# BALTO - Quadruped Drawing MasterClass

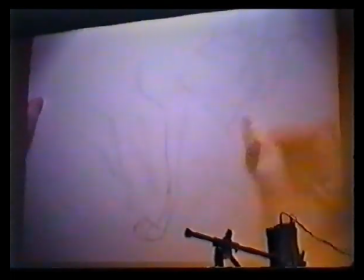Of course, if you're in a crouched position and everything is
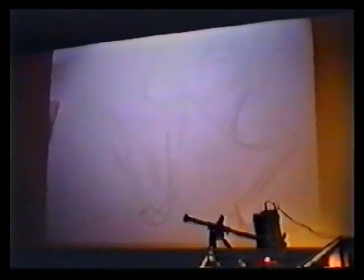pushed back like this, and you're going to be. It's interesting because I just saw this morning. I was looking at Christoph had some Xeroxes of Glenn Keane's, but it really does help sometimes when you're using these force elements because you're really forcing the eye to push through things, and so it's really interesting to look at how
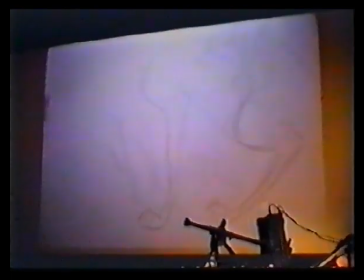Glenn approaches things and how much is really worth using.
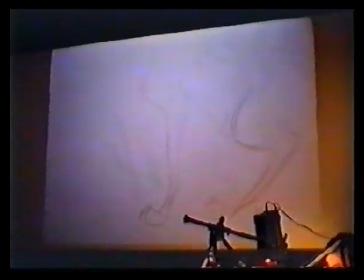I just think that what this does is actually can give you a lot of, this break area here can start to give you a lot of good force elements in the leg, opposed to just having a
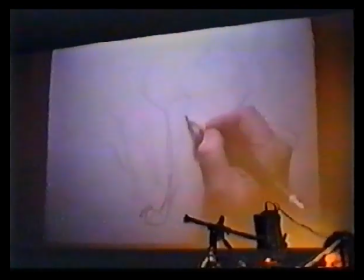straight sometimes. Of course, it even depends. I've seen where they've actually even bent this leg a bit, and you can see it.
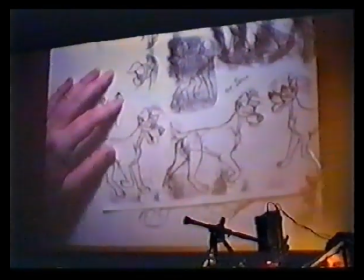You can actually see it here where there's almost an arc that goes in that direction.
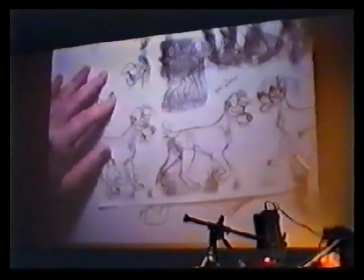Oops, sorry.
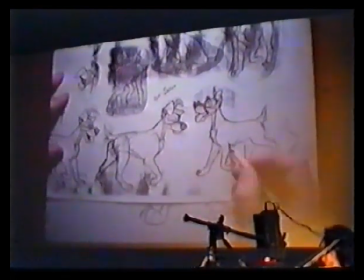An arc that goes almost in that, just a subtle curve like this, and then another curve here, which you can see it also here,
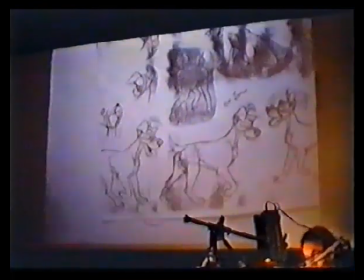We're not going to do this, but
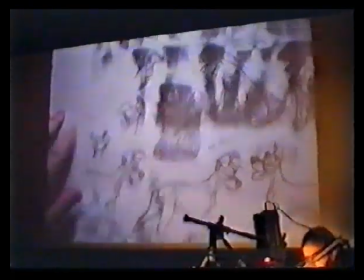this character, but I'm just saying that there's a possibility here. You can even see it here. There's a curve.
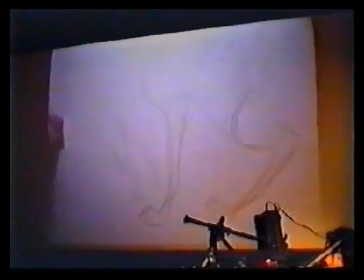It's an interesting way of, I think it's interesting that you actually can get that much dynamics out of a curve, out of this going against this. But of course, it has a tendency to push into the thing. You get another squeeze, and you get something like that.
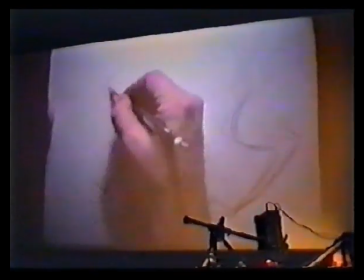And then again, you're getting this shape change too. And then these things are squashing, stretching.
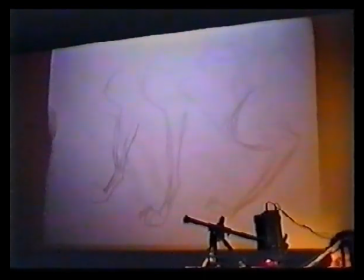But this discussion about going into the feet and how that stuff works is sort of, to me, a lot of theory. I'm not defining. I'm just saying something that's interesting to me when I'm starting to think about animating a dog now in ways that I might get a certain. Of course, if you're going to push it extremely down, if you're going to get into a situation where, I mean, you're going to go for a squash, you might not even see, you might not want to have the time. If it's a fast action, you're not going to want to define things only in close-ups, but still, this is going to give you a lot of squash and stretch. Is there any questions at this? I'm just sort of get into the head thing now. Okay, as we get into the head now. Yeah. Front legs. Because you did it with the back leg. Yeah, I think that the way to do the front is to, I'll just do this from scratch. If you're looking at a character that's practically coming at you, and I would
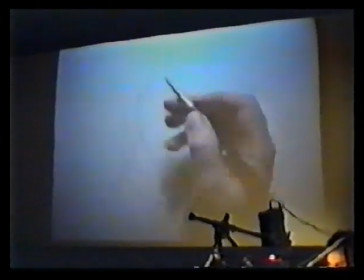try not to do this because I think whenever, like we talked about, it's almost like looking at a human straight down.
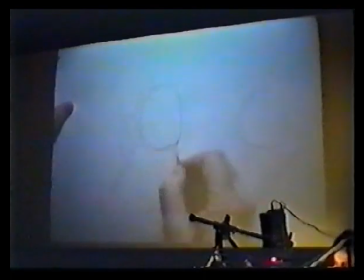You have this chest cavity here, and you're going to have the dog.
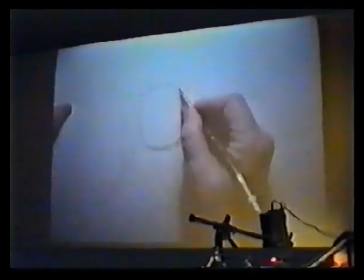Some ways you've got to somehow, I think, for me personally, I think you've got to,
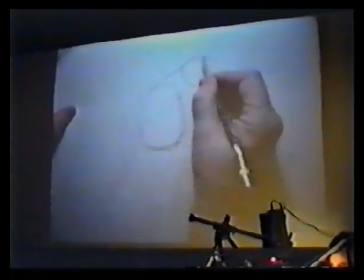well, besides the fact of trying to maybe turn the head so you can get some kind of something to happen so that you get a little
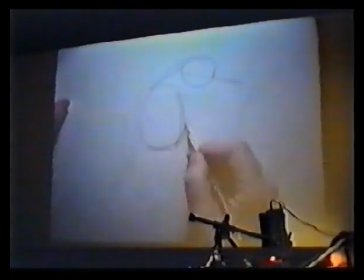dynamics, I think that you've got to try and push one way or the other. I mean, I usually try to feel where the shoulder is, try to find some point to identify an elbow,
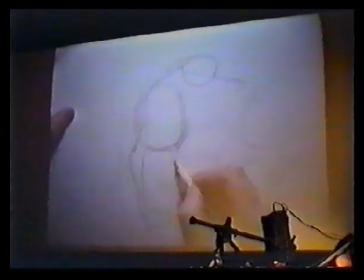and then try to pull it down into this, and then, and of course, you don't want to. You could do the same thing the other way if it was, if this was off the ground, you could take it down, dropping the shoulder,
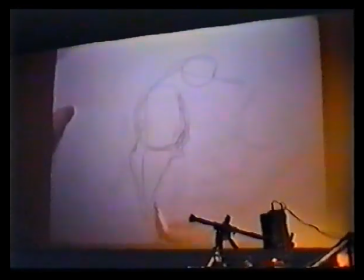kicking this out, and then again, maybe as if it's going to reposition itself. I'll just try to get the toes in here.